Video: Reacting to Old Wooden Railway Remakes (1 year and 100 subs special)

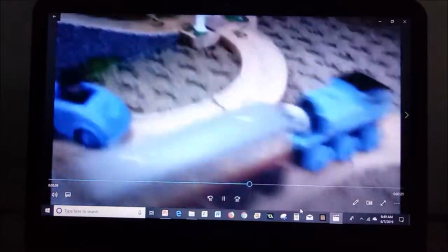Wait. Yo, so tough, Matt!
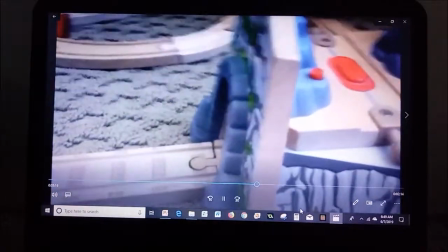So actually, that tunnel is actually really small, so I had to do a couple trips with the camera to make it look bigger.
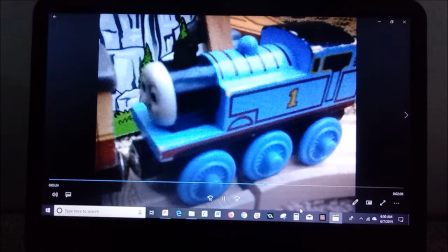And I gotta say, I'm kind of impressed with how I did that. I'd still do that in a couple of my other remakes, too.
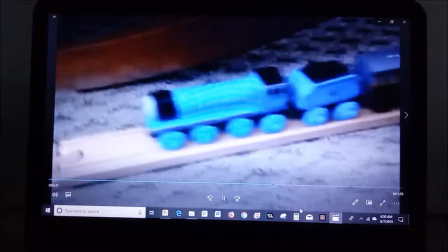Like, I think that in the Elephant remake, I did something like that. Wow, that is so fast.
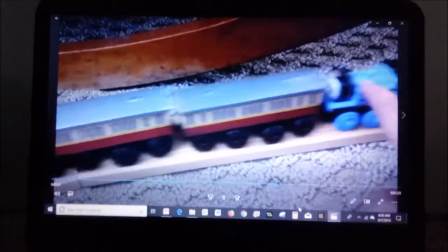Oh my god.
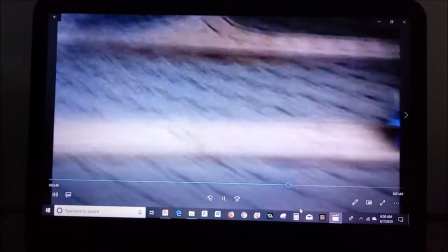Yeah, for sitting there. I still kind of do pictures like for when they're supposed to be moving.
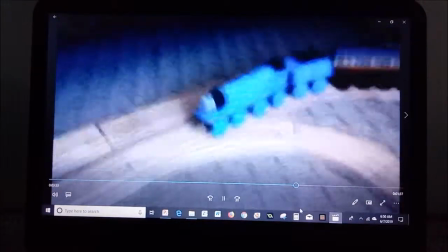It's kind of because I'm a little lazy and it's hard to try to get them moving.
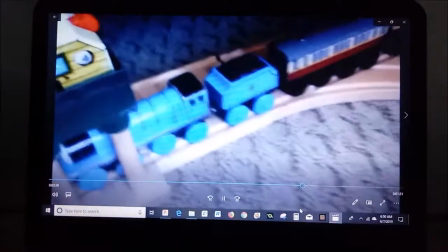The exact same station where they came from.
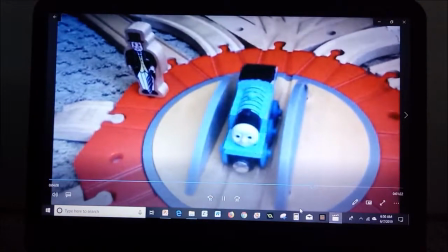Yo, Toppums! Toppums here. The hat has entered the chat.
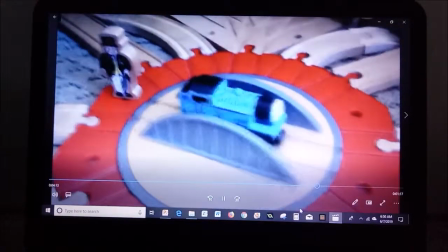Hey, that rhymes.
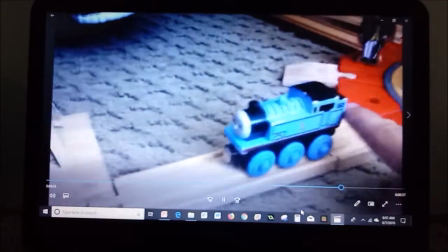Oh my god. That's the whole language!
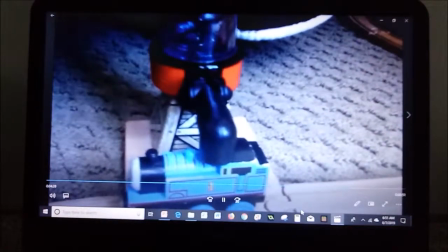Oh my
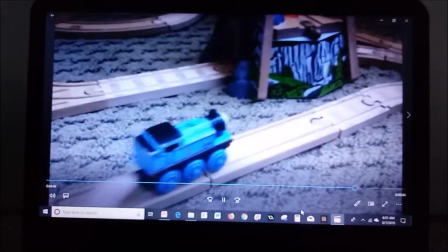god.
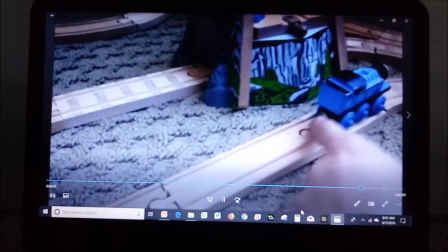Okay, so that episode,
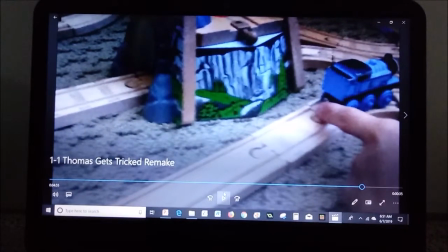I think it was okay. like I mean like the hand it's just oh it looks so bad
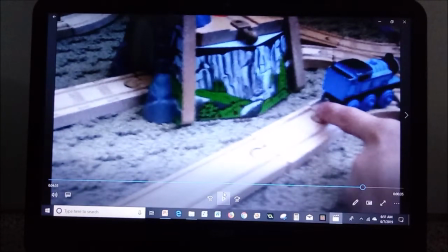I use strains now and it's a lot better I mean you can still
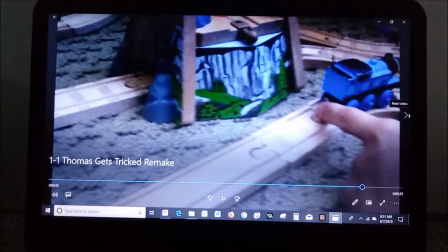tell it's there but at least it doesn't look ridiculous it's like this all right let's move on to
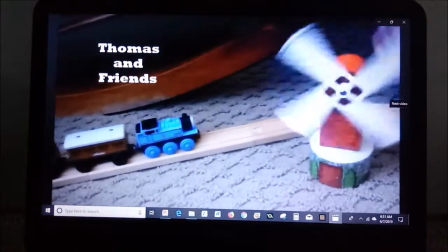Edward wait hold on I think that's different yeah
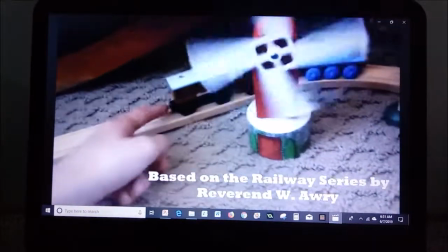it was the two today I think I had to make the same thing over and over again,
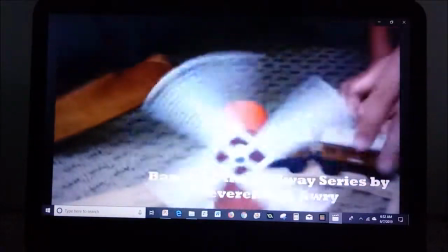because I didn't save that movie at the time.
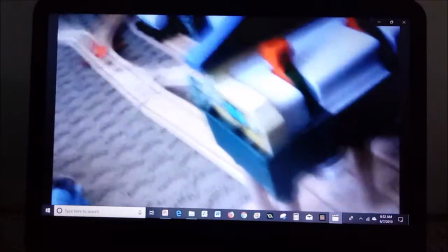Whew! It's not even centered, look at it. It's just like, this one's also told by Ringo Starr.
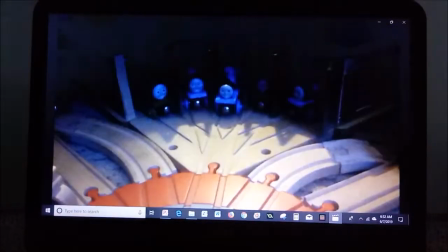Whoa, I didn't even realize it's like birdie right there, he's just kind of chilling, you know. Oh, I remember filming this at night,
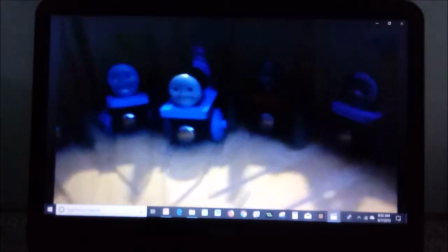so I used my lamp light I have so it looks like a sunset even though it's in the morning in the episode.
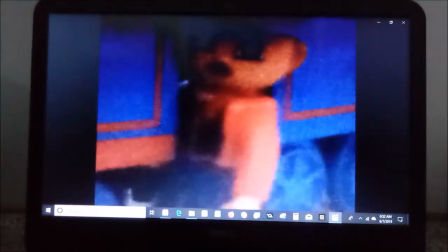I honestly didn't care at the time but now I'm like no the light has to be perfect.
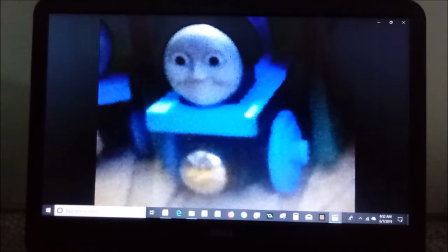Hey that's Lato Duplo Gordon not Edward.
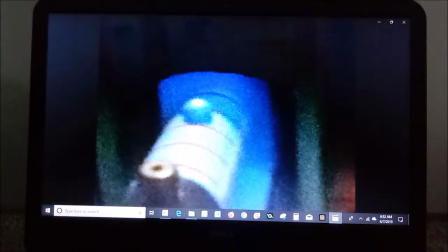Oh yes please said Edward.
So the light is fine.
Give me lots of steam.
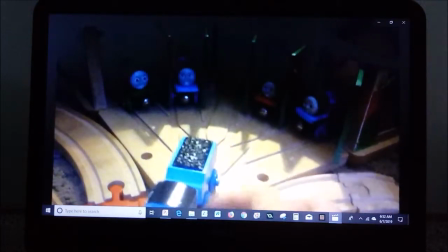oh my god that finger what the fuck it was just like
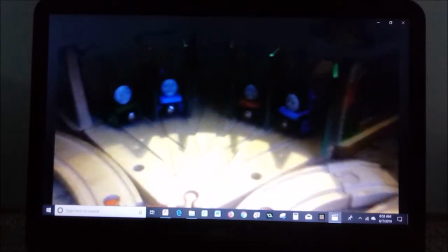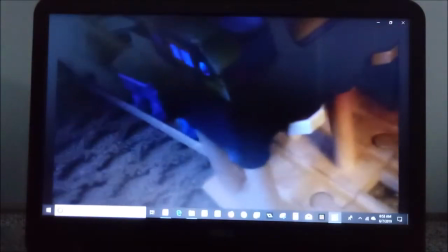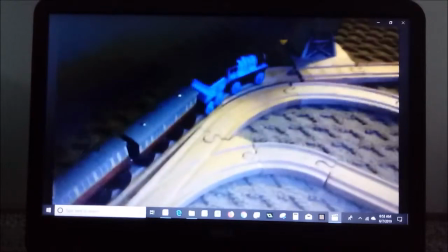the coaches went the wrong way and then it was like what i
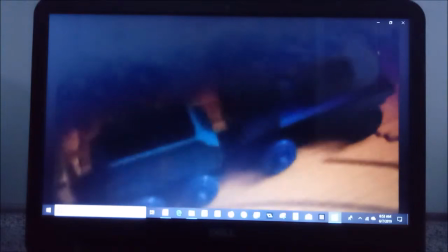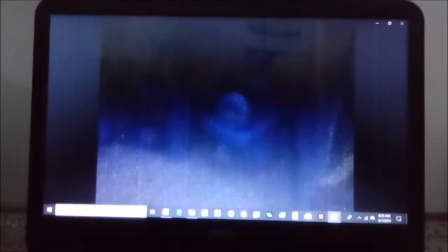think this was like right after i made the first one so i was like oh my god i gotta like do this oh oh my god that looks awful Oh, those lines.
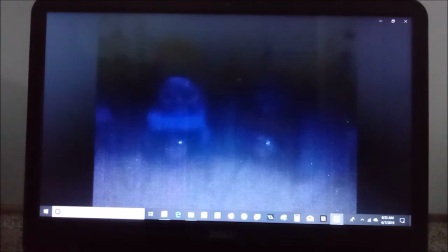You can't even tell what it is. What the heck? Oh my god, I just tripped up memory lane.
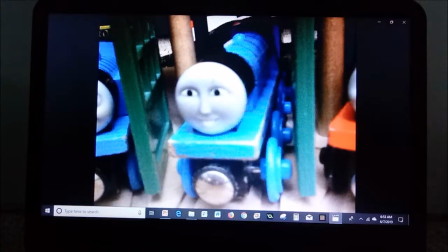Ah, there you go. That's some deadlining right there.
You can watch me, little Edwin.
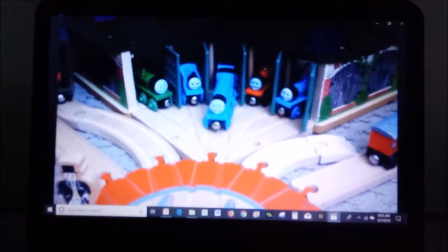That will be a sight for you.
Or a splendid sight. Yo, Topham's still there.
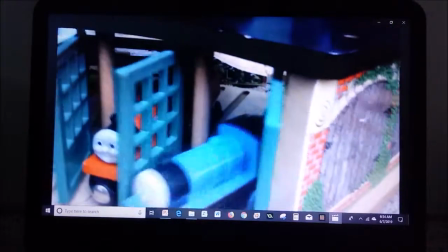What was that? was that my hand?
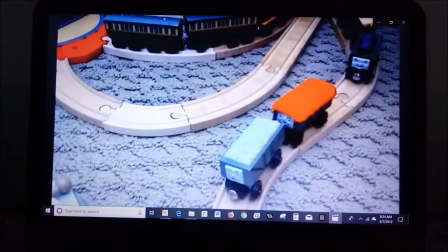What?